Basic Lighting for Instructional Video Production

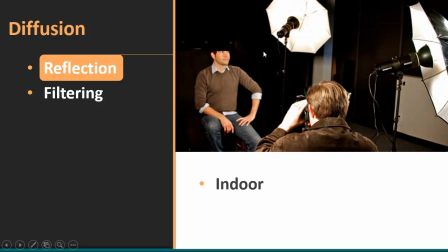If we were to take this spotlight right here and flip it around and blast it right here at the subject with that light and this light, there would be terrible shadows going across his face. Because there's a dark background here, we wouldn't see the shadows too badly.
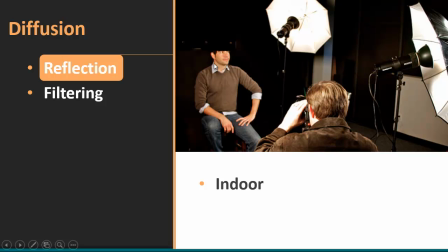You would still see them, but it's the shadows on the face that would be very, very problematic, especially this side. So the solution then is to diffuse the light by bouncing it off a reflective item, and in most cases these umbrellas, which are very, very cheap, will do that very well. Filtering.
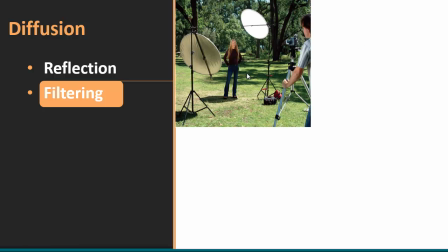Let's take a look at an outdoor shot here. In this particular sequence, you've got both a reflector set up right here, but we're also diffusing that light that's above her. You can see the shadow here, so the sun is directly overhead.
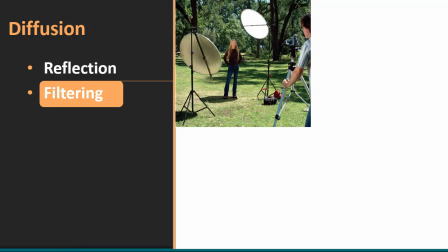Shooting at noon or anywhere in the middle of the day is usually very, very challenging because of the harsh shadows that come across the face of your subjects. And so one way that producers work around this is to diffuse it. Now, if we had stuck her in the shadows here behind the trees, those shadows would be across her face.
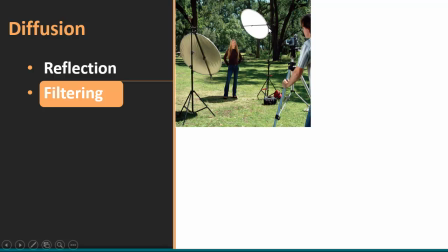So this is a really good decision to have this filter applied above her, shading her, in other words, but diffusing it enough so that those shadows don't create significant visual artifacts across the left side of her face.
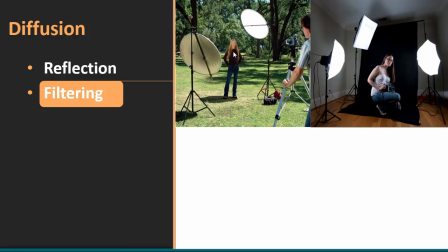So that's going to look really good. We can do this indoor as well, obviously. Notice this time, for this particular shot, the umbrella is reversed. In this case, we're not reflecting the light for the umbrella. We're actually using the umbrellas as a diffuser.
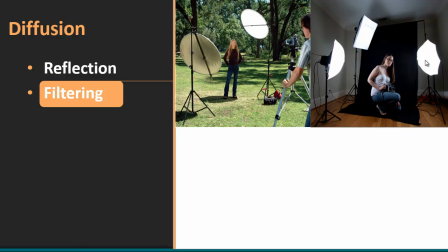And I'll show you what you can use, or we'll talk about some cheap diffusion technologies. No, you don't have to go run out and buy an umbrella right now, although a regular umbrella, if you happen to have a white umbrella, would certainly work. The technology is not very sophisticated, but there's some other low budget options available, and we'll talk about those in just a second.
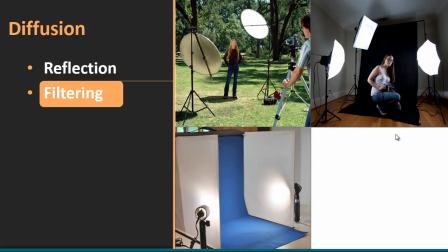Other filtering options available, and you see these a lot in professional studios. These aren't expensive, but you see this a lot for photographers, especially those who are doing product shoots. What I want you to see here is that you have what is not much more than just some fabric draped up in this box-like device.
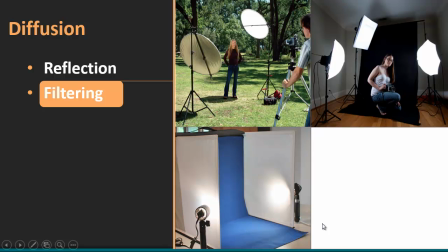Here's where the product would go, and then the camera would be back behind here somewhere shooting this direction. Nevertheless, the light gets diffused as it is blasted through this sheet. And yes, for those of you thinking already, hey, I could do that with a bed sheet, yes you can, and we'll talk more about that shortly.
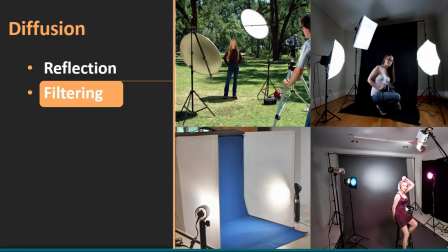Okay, excuse the cheesy model pose here. Another type of filtering that we haven't yet mentioned is the use of gels. Do you see this on the end of that light, and this right here, that red film, etc.? There's one over here as well.
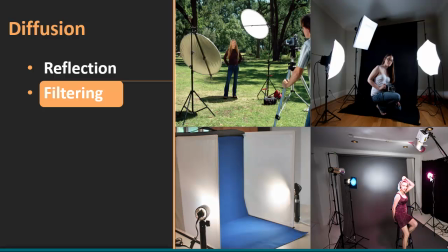These are cheap sheets of plastic that are heat tolerant, that allow you to play with the different colors. And this is an old school technology for changing the aesthetic of the lighting that you're using.
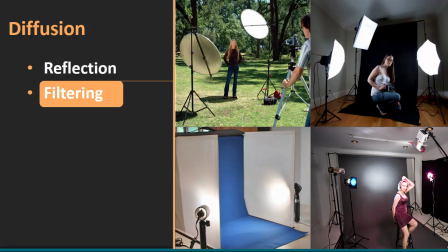The newer version of this technology is simply to use LEDs, and that was like the panel lights that we saw earlier, with different colored bulbs in them. They're really not bulbs, but you know what I'm saying. They're light emitting diodes, and to program those using the controller to get just the right hue that you're looking for.
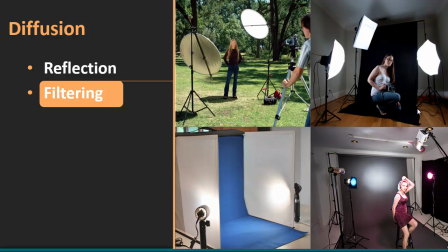The old school technique is to take these super cheap pieces of plastic and hang them over the lights, and you can still do that. Shower curtains, for example, colored shower curtains will allow you to do that, provided that you don't put it right on the lamp,
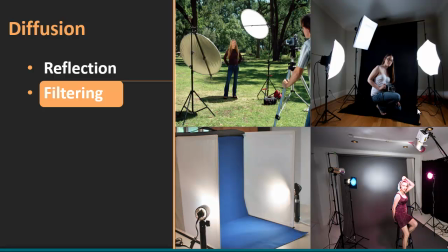because most shower curtains are not at all heat tolerant, and you'd melt right through that and create some kind of awful fire hazard. So please don't blow yourselves up while you're trying to do this on a low budget. But just know that you can diffuse light through a shower curtain. Very common low budget technique.
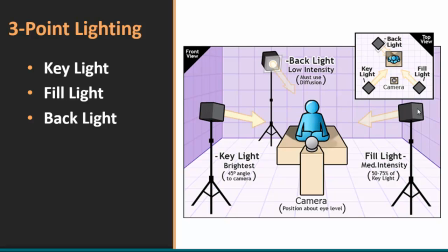Okay, let's talk about the principle of three-point lighting. This is really, really important.